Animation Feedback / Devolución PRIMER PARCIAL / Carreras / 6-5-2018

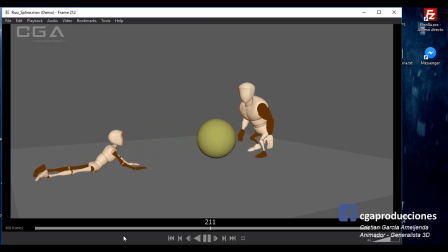119:47 Están todo el tiempo en la misma pose, fíjate, siempre abierta, siempre abierta, es como si fuese una mano. No, no, no lo quiero decir mal, es una mano ortopédica, o sea, siempre en la misma posición. Y hay que jugar un poco más con la apertura, cierre de dedos, ¿sí? Me falta eso. En el momento en que este lo levanta, lo veo bastante bien. Me gusta muchísimo cómo laburaste los pasitos.
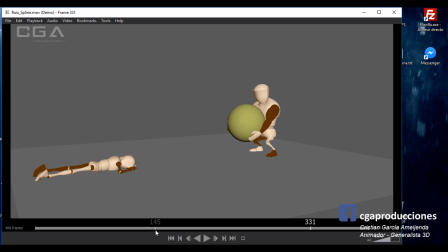120:06 Me gusta muchísimo cómo laburaste esto que te comenté de que tiemble todo el cuerpo, ¿sí? Ojo acá nomás que se me colisiona un poquito la pera dentro del pecho. Ahí, en esa parte, fíjate, ¿ves? Ahí, está todo colisionando. Y cuando lo suelta, el timing de la pelota está bien.
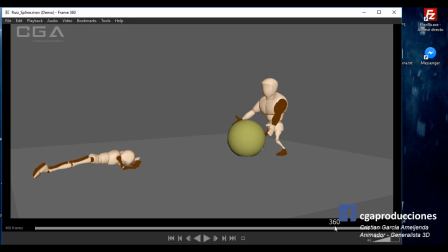120:23 Me gusta también cómo hiciste rebotar al de la izquierda y cómo le diste el destiempo a las diferentes partes. Lo que no me gusta acá, una vez más, es la mano derecha que deja de actuar acá. Fíjate, queda como congelada, ¿sí? Ahí. Y queda muy raro, muy rara esta pose final del tipo haciendo musculito.
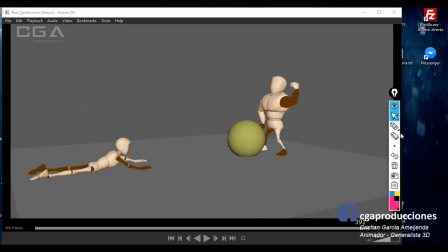120:41 ¿Por qué digo muy rara? Porque solamente estás laburando la parte, o sea, vos querés decir, o sea, el mensaje que vos querés transmitir es, el tipo está diciendo qué musculoso que soy. Lo cual me parece genial. Ese mensaje vos lo estás transmitiendo solamente con esta parte del cuerpo.
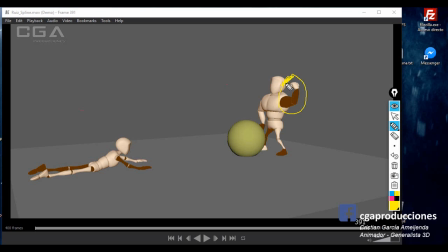120:59 ¿Qué significa eso? Que si yo esto lo tacho, mira, lo voy a borrar. ¿Bien? El resto del cuerpo no me está diciendo eso. Entonces, lo que vos tendrías que hacer es que todo el cuerpo sume a eso.
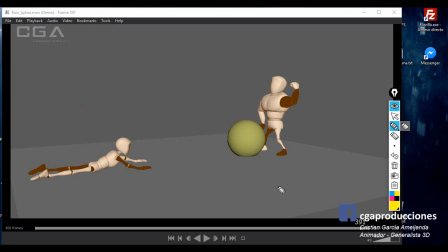121:14 Aunque lo más importante desde ya sea el músculo, el resto del cuerpo tiene que estar diciendo lo mismo. ¿Sí? ¿Cómo logramos esto? Mejorando la línea de acción. Un tipo que se la cree, por así decirlo, siempre va a tener esta línea de acción y la forma va a ser de chiquito a grande.
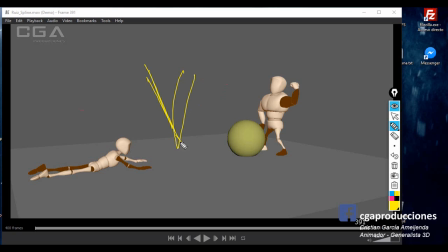121:32 ¿Sí? Ahí, de chiquito a grande. Entonces, acá lo que haría yo es, cadera obviamente la mantenés ahí, pero los pies los podés juntar un toque más. Espera que me quedaron los pies más cortos que los del personaje. Si vos tenés la cadera ahí, podés este pie llevarlo acá.
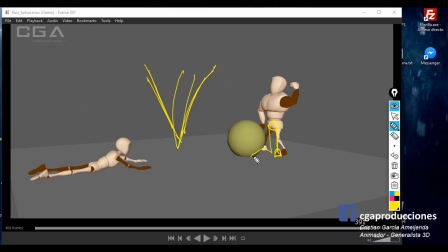121:52 El otro pie ahí para adelante. Quedó un poquito largo, no importa. Y acá viene la parte importante. Fíjate el cuerpo. El cuerpo, el pecho, los va a tener curvado. ¿Sí? Ahí. Ahí los va a tener. Sacando pecho.
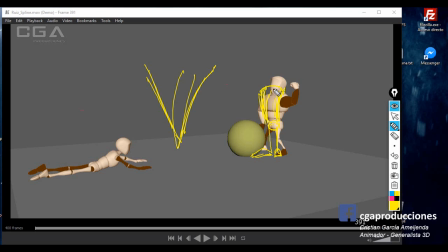122:08 Pura curva, pura línea de acción. Ahí. Y la cabeza mirando hacia arriba. Porque se la cree. No va a mirar hacia abajo a alguien que no es humilde. ¿Sí? Entonces, mira hacia arriba. Ahí.
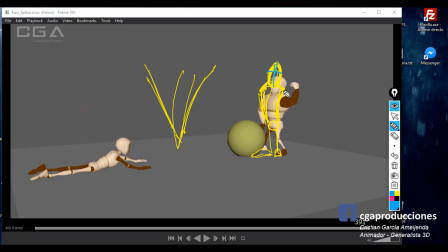122:27 Ahí mira hacia arriba. Obviamente que esta pose del músculo está perfecta, lo que hiciste. Musculito, musculito. Ahí. Y el puño. ¿Sí? Y esto todavía podés enfatizarlo un cacho más. Sale. Igual lo habías hecho, está bastante bien ya. Y entra. ¿Sí?
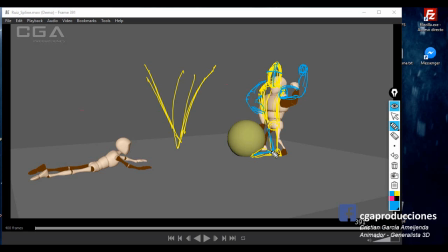122:45 Entonces vos ahora estás contando desde la planta de los pies, que arranca en chiquito, hasta arriba, estás logrando esta forma. Y estás enfatizando muchísimo más. No solamente mejorando la línea de acción, sino enfatizando la sensación de que soy el más, el que la tiene más grande, ¿sí?
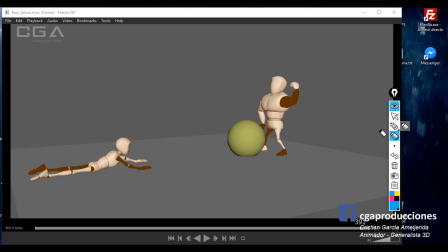123:02 Por decirlo de una manera sutil, sin caer en lo burdo. Que está perfecto, ¿sí? O sea, la intención está perfecta, faltaría mejorarlo en ese aspecto. El resto de la animación, repito, lo que es timing, me gustó muchísimo.
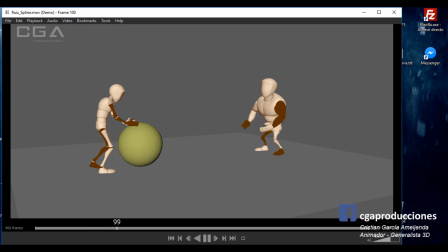123:15 Me falta mucho metabolismo y me falta cuidar algunas sutilezas de colisiones, ¿sí? Y línea de acción. Destaco de ese trabajo las preentregas que fuiste haciendo y las correcciones que aplicaste a las entregas, ¿sí?
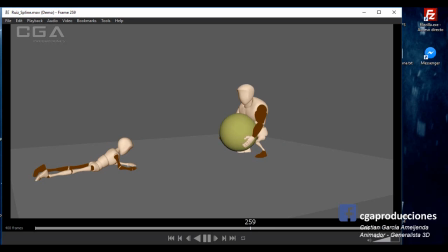123:31 Y acordate también trabajar un poquito más la forma de las manos, ¿bien? Bueno, vamos con Velázquez, estaba viendo acá el blocking.
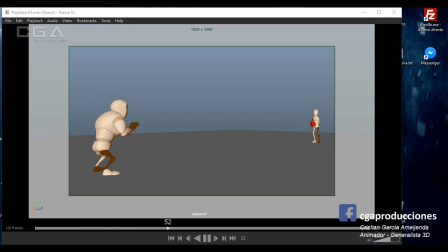Bien, como blocking funciona bien. Bien, vamos a pasar al spline.
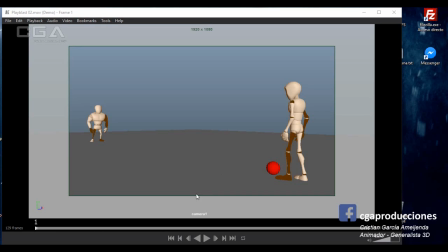123:56 Estaba viendo que me mandaste tres versiones, está bien, de diferentes partes, eso está bueno. Vamos a pasar ahora al spline, porque ya había visto algo de esto yo, así que me quedo tranquilo.
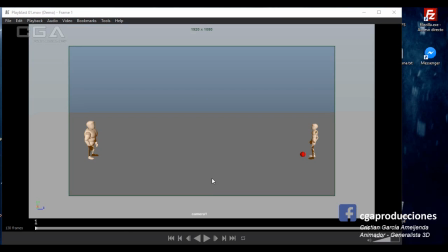124:06 Vamos primero a este spline, que me gusta que me lo mandaste bien de perfil. Bien, en este voy a aprovechar esto para primero corregir el desplazamiento de la pelota, ¿sí?
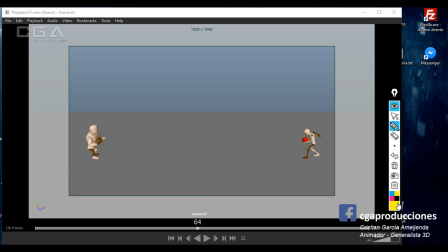124:25 Y para esto voy a retomar el clásico ejercicio de pique de pelota, donde vos tenés pose A, pose B arriba de todo y pose C. ¿Sí? Espera que lo voy a dibujar un cachito más en el piso acá. Y pose C.
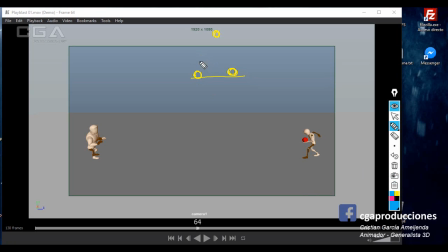124:45 Y la aceleración describe lo siguiente: la pelota sale con fuerza, entonces el próximo keyframe estaría acá. Le voy a dar también un poquito de stretch y squash. Y a medida que llega, los dibujos se van acumulando más, ¿sí?
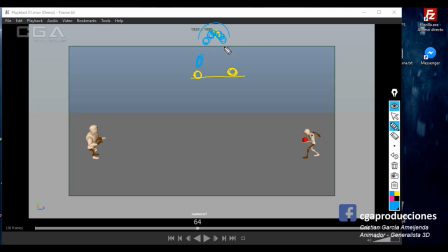124:58 Para justamente generar la sensación de que se mantiene suspendida por un tiempo. Y después vuelve a caer con fuerza hasta llegar de vuelta abajo. Entonces, tanto cuando sale como cuando llega, la cantidad de dibujos o de keyframes son menores, ¿sí?
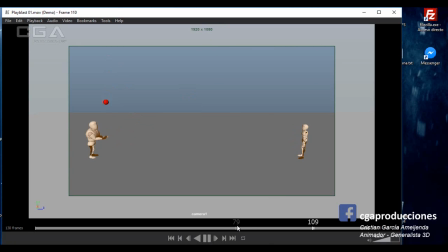125:12 O sea, el timing es más chico. Entonces, fíjate acá. Vos estás teniendo, acá cuando la pelota llega, está como frenándose. ¿Ves? Y cada vez hay menos dibujos. Bueno, eso no está bien, ¿sí? Vos en realidad, el arco que estás describiendo es perfecto.
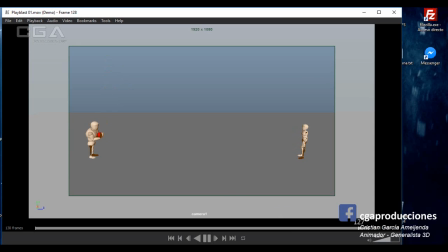125:27 Lo que no es perfecto es el timing que está teniendo la pelota. Voy a pasar ahora a otro playlist para ver mejor los movimientos de este.
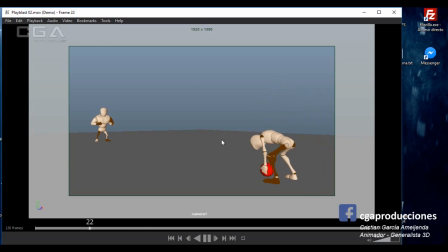Bueno, vamos a ver los movimientos primero del personaje este, ¿sí? El de la derecha. Primero lo que me está pasando con esta animación es que está levantando la pelota como muy rápido, ¿sí?
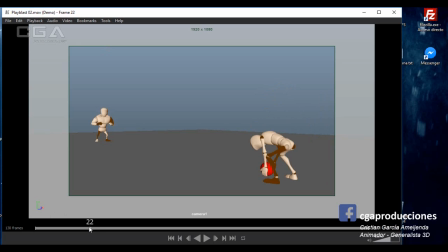125:55 Es como que se agacha y la pelota, fíjate que se empieza a levantar antes de él poder agarrarla. Eso es un error primero, ¿sí? Y se levanta a los pedos. Dale un poquito más de tiempo. También cuando se levanta estaría bueno que torso llegue primero, cabeza después.
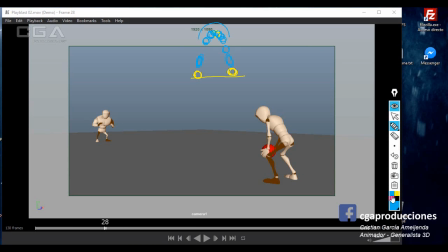126:12 Que cuando se esté levantando tenga un poco más esta curva, ¿sí? O sea, la cabeza recién que esté por ahí y el torso un poquito más arriba. Bien, eso te va a ayudar a mejorar muchísimo la línea de acción del personaje.
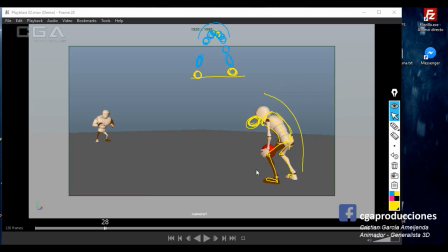126:29 Fíjate, ahí. Y también te va a ayudar a que cuando el personaje llega, automáticamente la cabeza te va a llegar un toque después.
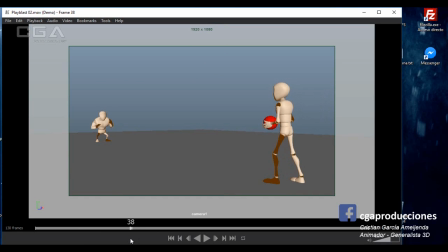126:36 Acá cuando da este pasito no se está balanceando, ¿sí? O sea, debería inclinarse acá, un poquito para la izquierda. Cuando saca el saque de vóley, fíjate, ¿eh? Además de la colisión que está teniendo la mano, ojo con eso, con la pelota,
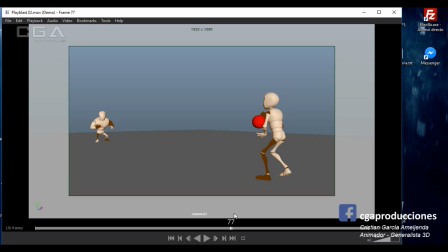126:53 me está pasando que la pelota no está golpeando, o sea, la mano no está, está al costado de la pelota, no está pegándole de abajo, ¿sí? Y además, fíjate vos que otra vez lo mismo, tenés la pierna en el aire y el cuerpo se está cayendo para el lado derecho, no está balanceándose.
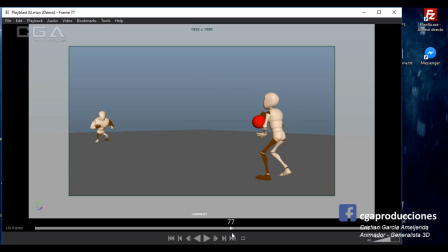127:09 Cuando uno hace un saque de vóley, lo que hace acá es inclinar todo el cuerpo, ¿sí? O sea, cuando uno saca, no solamente lo que recomiendan es sacar con el brazo, sino también trabajar la fuerza con todo el cuerpo. Entonces, si vos tenés,
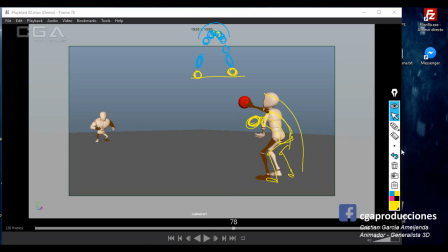127:29 cuando está tirando, en realidad vos la pose que tenés que plantear es acompañar el tiro con todo el cuerpo. Esto significa que este pie me parece perfecto que está acá, ¿sí? O sea, el pie este, el punto de apoyo está muy bien. Este debería seguir atrás, no debería irse de atrás, ¿sí? Debería estar atrás.
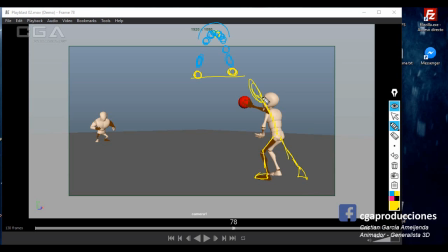127:48 Y el resto del cuerpo debería inclinarse hacia adelante hasta el último momento que pueda acompañar a la pelota.